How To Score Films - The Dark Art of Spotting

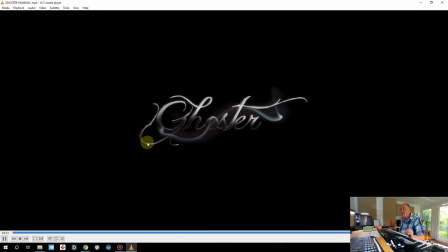254s
then we go to some credits and things like that. Okay, so that's the film. Now, what you need to do to start with is, okay, what's the purpose of the music in this film? And how much of it is there, and where does it go? The purpose is clearly to undermine the sense of, is to not undermine, to underscore the sense of threat and foreboding. But it isn't. This is not horror. This is more sort of psychological suspense, really. It's very, very stylish, obviously, and the music and the sound design are going to have to fit into that and support that. So it can't be cheesy. It needs to sound slightly more rethought and slightly different sound, something which you're not used to. So we might not have a big tune in here, but we might have a piece of sound design or a particular kind of motif which will help tie the whole thing together.
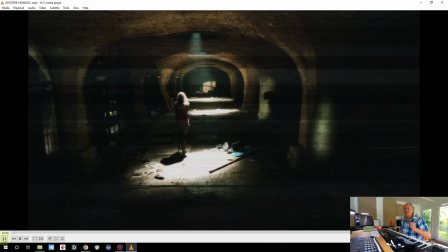321s
That's a possibility with something which we would think about. So when it starts, also there's voiceover, which starts there.
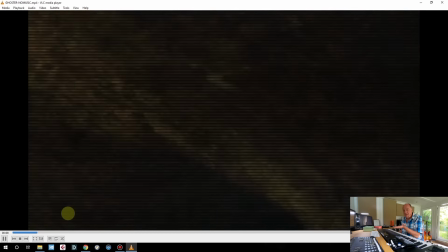331s
So whatever you're doing has got to sit under this and support it.
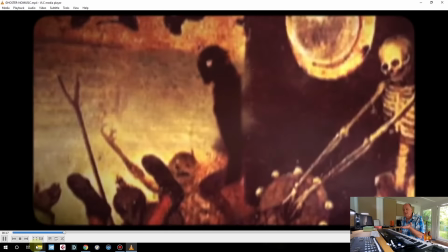338s
You're not trying to hit these cuts. They're going past quite fast. It's something to drive this on because it's pacey.
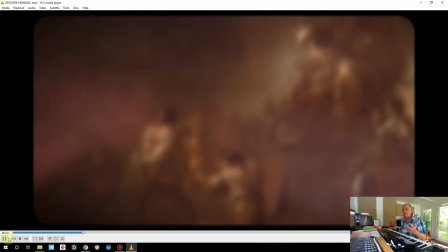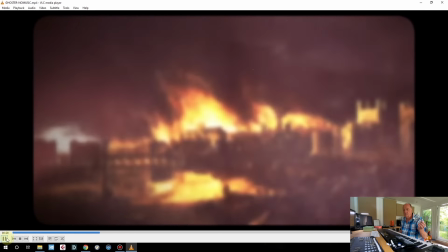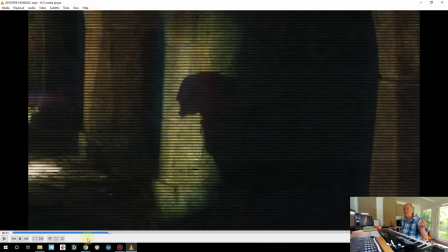356s
Okay, now here's the first thing it's not a hit point, it's what I call a waypoint, where you change direction, where the score will pivot.
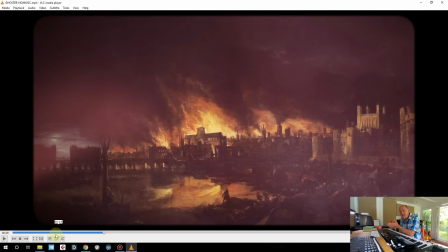365s
There's a slight issue here because the voiceover slightly hangs over the end of this sequence, so it doesn't go clean cut.
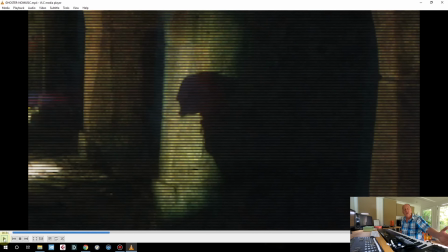372s
So you have to work out whether you wait for him to say "and death" and then go whatever.
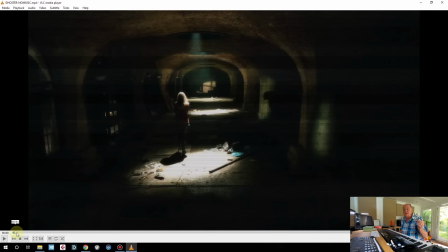378s
But there is clearly a mounting sense of tension and
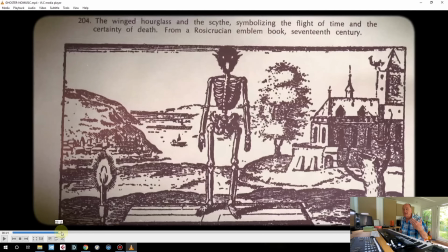383s
pace as this whole opening unfolds.
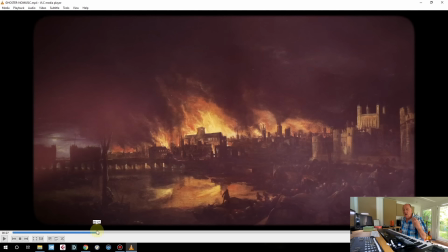387s
So you want to give this sense of hellish damnation, chaotic,
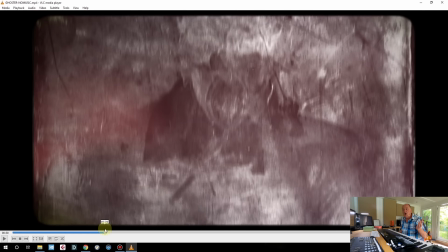395s
building towards the end. And then you're not going to, very much like action, the last thing you want to do is try and keep all the tension going at 10 all the way through, because tension and suspense is relative, and therefore if you don't drop it back, you'll have nowhere to build up to.
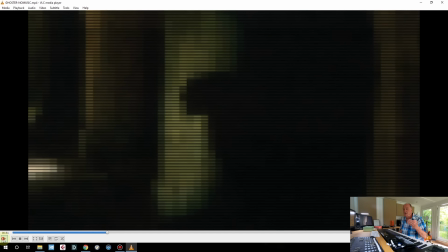417s
So we're going to drop it right back here. There's quite a good chance, if we now want to hear the boom, boom, boom,
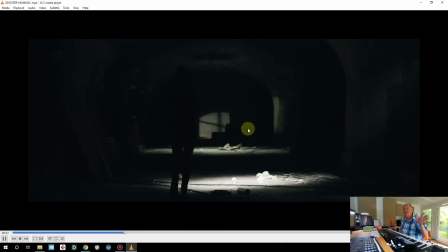425s
distant dance music, you might take the score out completely. See, this is another interesting complexity which you frequently get to play with, is where you have... So there's two types of music in film. One's called diegetic and the other's called non-diegetic. If the character in the film can hear the music, then it's diegetic. If they can't hear the music, if it's just like score, then it's non-diegetic. And you have to sort of work out, in your scheme of things, how the two are going to sit together. I tend to think of them as two separate pieces of music, which then sort of slide together. For example, if somebody puts on an old record which is playing Happy Birthday and something horrible happens in the room, the record can't respond to what's going on in the room, can it? Because it's a record. So another layer of music has to do that. And this is the same here, because we've got thumping club music going on in the background,
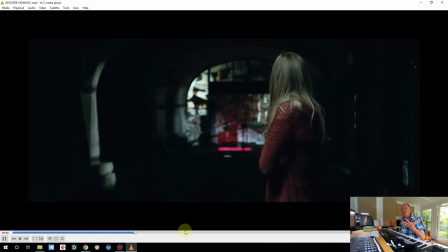487s
and then at some point we're going to want to bring in a sense of tension and suspense.
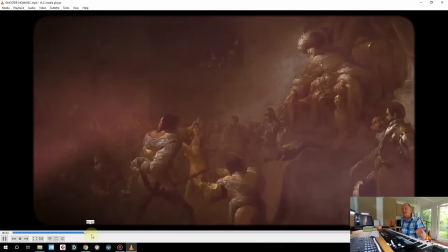493s
Now, I think possibly what would work best is if we almost completely pull the music out.
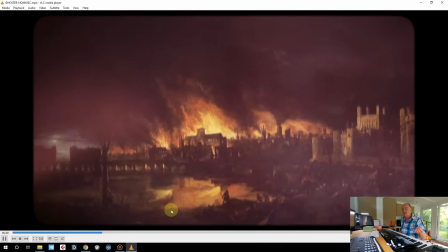501s Suffer.
So it builds up to a climax, and then when you take music out, it helps enormously if there's something else to take its place. And what we've got here is the non-diegetic scored music ends, and the diegetic dance music takes over. So it's like a baton being passed from one runner to another.
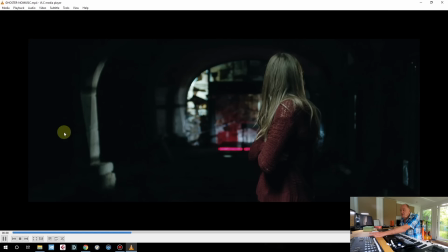524s
And you see these little flashes of the ghoster going through.
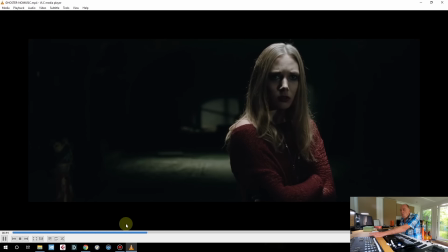530s
So I think we're still well out.
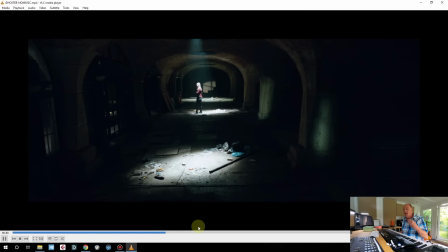535s
We want to keep this sense of space, and if there's anything, it's very subtle, very, very subtle,
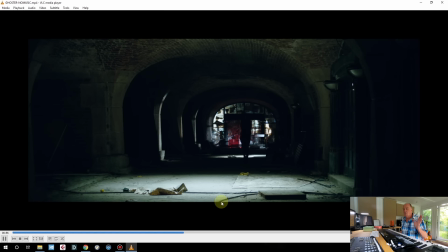542s
because clearly the tension ramps up here. Look, that's the first time we clearly see the characters. So this is a proper hit point, and by hit point I mean something which you need to hit accurately. It doesn't need ba-boom. That would be cheesy and awful. What we want here is just some acknowledgement that the tension is ramped up. Because what's going to happen in these sequences is these key moments, it's going to ramp up and ramp up and ramp up until it reaches its climax when there's the shootout at the end.
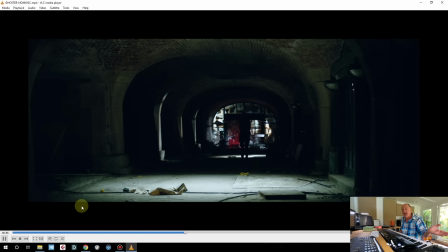576s
So if the music is out, as the ghoster we cut there, it comes in.
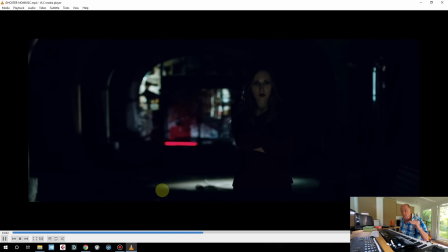581s
So it's at sort of level 2 or whatever, but it's in and it's running.
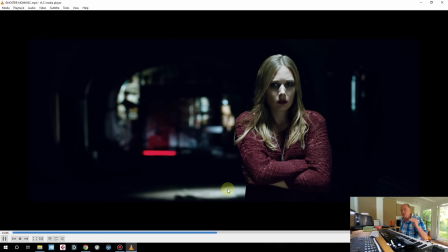587s
She looks incredibly unsettled. There, she notices something.
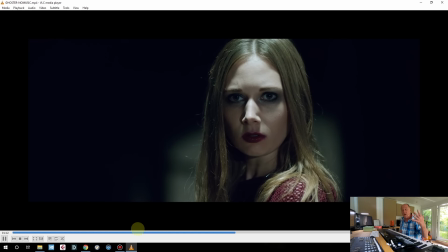592s
We've gone up to a level 4. So whatever you were doing before, we now raise the game a bit.
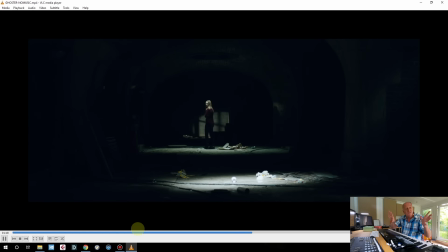597s
Now, she's looking away and the camera's moving, which gives you the idea that somebody's watching her.
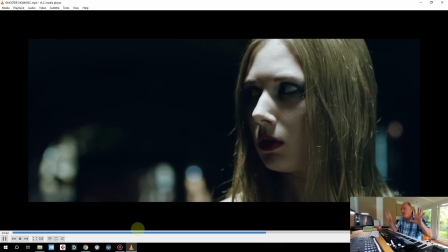603s
Why is she framed right? Why is she looking left?
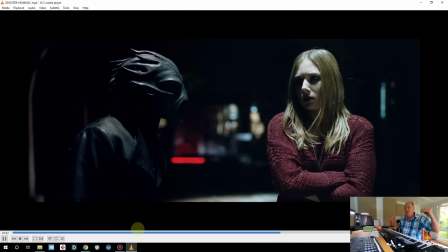606s
There, it's gone up to a 7. Now, she's glitching.
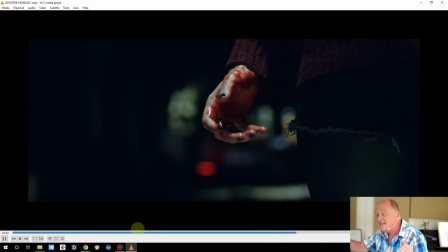612s
What's happening? Plot twist, there's blood on her hands. Major plot twist.
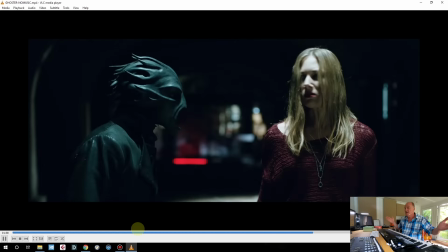617s
Sixth Sense moment happening here. She's the baddie. Oh, what?
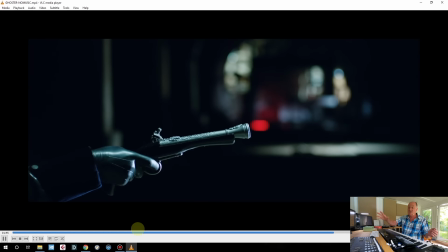622s
Oh, we thought she was just a girl on her way home. Now, bang. You're going to have to imagine where the bang is and where the visual effects go.
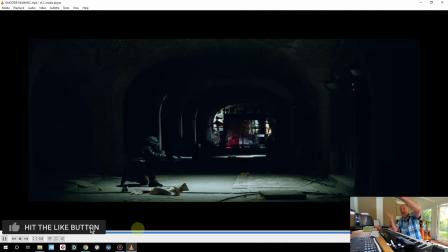633s
Okay. So that is where the sequence is climaxing. And now what does it go down to?
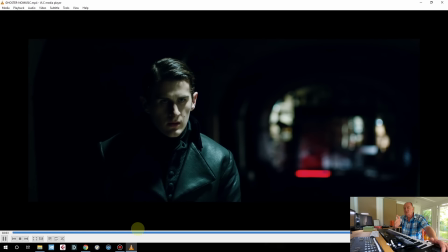642s
I think we can go back to a piece of music which will take us through into the titles,
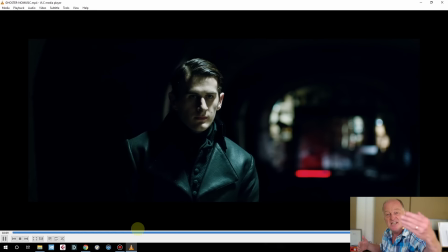649s
which sort of says, I'm the ghoster. This is my theme. Like it or not. Whew, sorry. Almost scared myself there. Right. That is how I would approach this. And if you haven't done this kind of thing before, you would need to watch a lot of stuff like this to get your ear in. You need to look at all those M. Night Shyamalan films and those things which sit on the cusp between horror and psychological thriller. How have people done it in the past? What are people doing now? Because you don't want to write music as though it was 10 years old. What has this particular director done before? All these things are important. And what I'm going to leave you with is the finished film, which is the ghost of the trailer, and you can see it's got some extra bits in. It's got some, it's got a little bit more at the start, and it's got a sort of play out at the end.
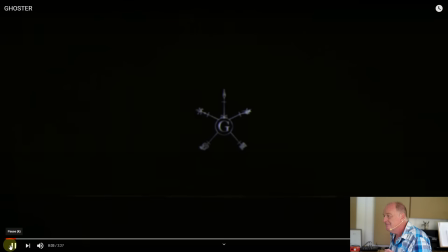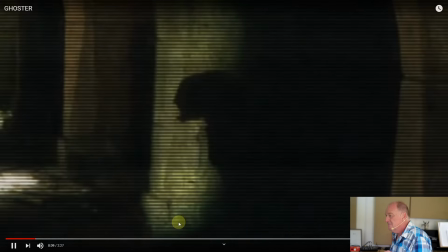715s You could claim this is just a random shadow, interference, digital fakery.
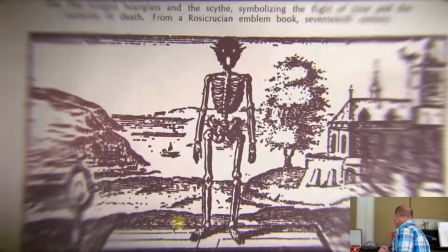723s But look into the dark depths of history, and it's clear that this isn't some technological glitch.
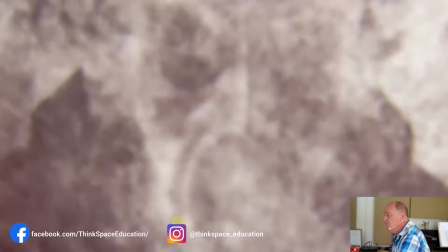730s Fleeting glimpses and frightened whispers tell of a dark figure that,
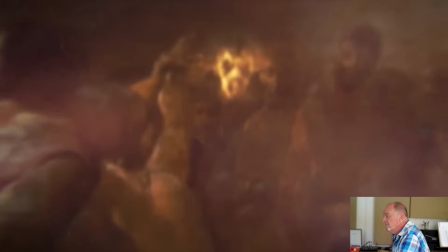735s for hundreds of years, has haunted the land.
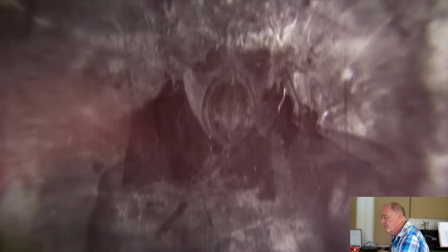740s A silent shade, always present wherever there is pain, suffering, and death.